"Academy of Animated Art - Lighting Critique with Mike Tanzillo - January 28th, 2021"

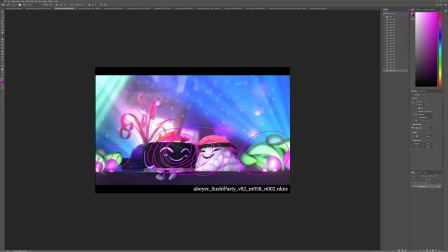[20:43]
I think you can go a little brighter on the hits on this carrot structure, just to create a little more shaping on that. But those would be my couple of big notes there. So more light on him, a little bit toning down on these guys, and getting some more shaping on that carrot guy back there.
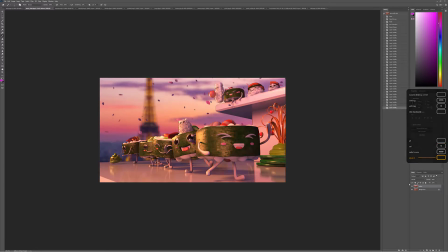[21:00]
Aaron, we got your before and after. So really great progress. I love what's going on here with the table itself that they're resting upon. Like it just looks so much better. The color's very pretty. Everything's kind of lining up a lot better.
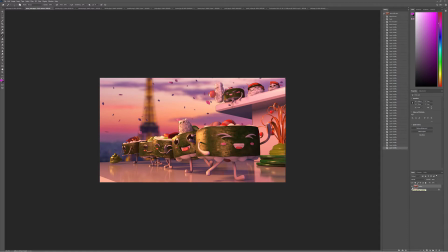[21:17]
The biggest thing that I would do if I was you would be pushing these white values on their legs, on their arms, on their wrists, and on his face of these foreground characters brighter. We just want to read them as being like they're a little gray, a little dusty. Just take all of their whites and just boost them a little bit in the comp.
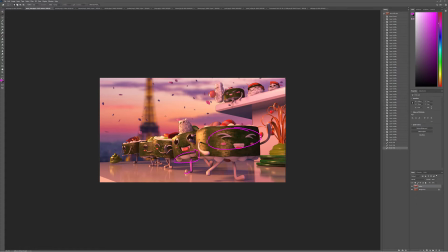[21:37]
Everything except maybe even like this, maybe in this guy too, because that shader looks great. Like that shader being played off the light a little bit looks really, really good. Let's just see a little bit more brightness. Yeah, that's kind of clipping out in the brights, but I
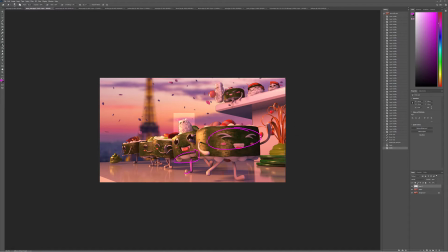[21:59]
think it looks. Pretty good. Let's see. I think just like a little bit more value in there really does help out a lot.
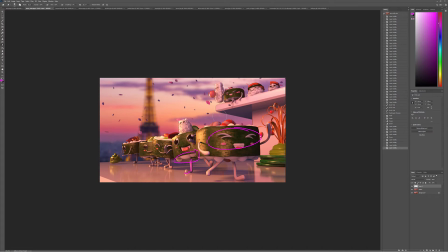[22:15]
But yeah, but like doing something like that level of boost to all the whites, especially on these conga line foreground characters, would be really, really good. Yeah, I would do that and we'll see where we land there. Amy, it's looking really pretty.
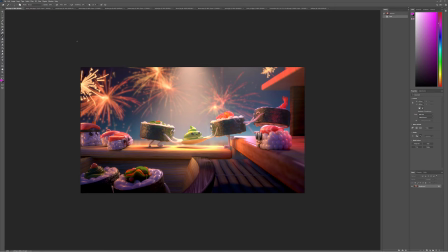[22:33]
Like it's looking really great. Yeah, this looks nice. It's more grounded in there. Got that there. I maybe try sprinkling a touch of this pink light in here, just like on this side, because I think it looks really pretty.
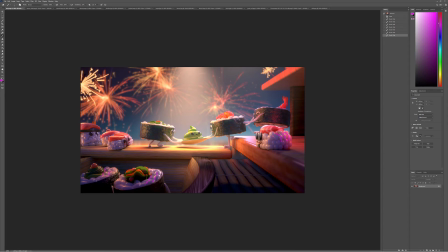[22:53]
But yeah, maybe take down the saturation on that. But I think this is all looking really good. I don't really have any other notes.
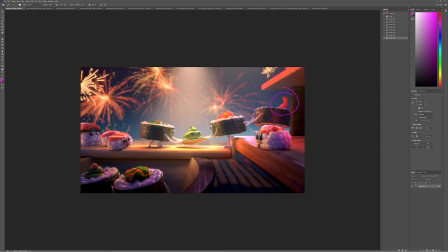[23:06]
Yeah, now I'm just searching for stuff. Just some little things, and I think this is a really, really, really, really strong piece. So, sorry to make you wait until the end and to just tell you that you've done a great job, but hopefully that's a rewarding experience for you.
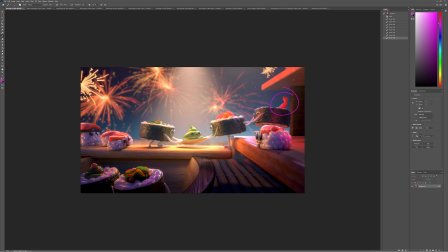[23:21]
But yeah, so that's it for today. I hope you guys have a wonderful Thursday today. Happy lighting, everybody.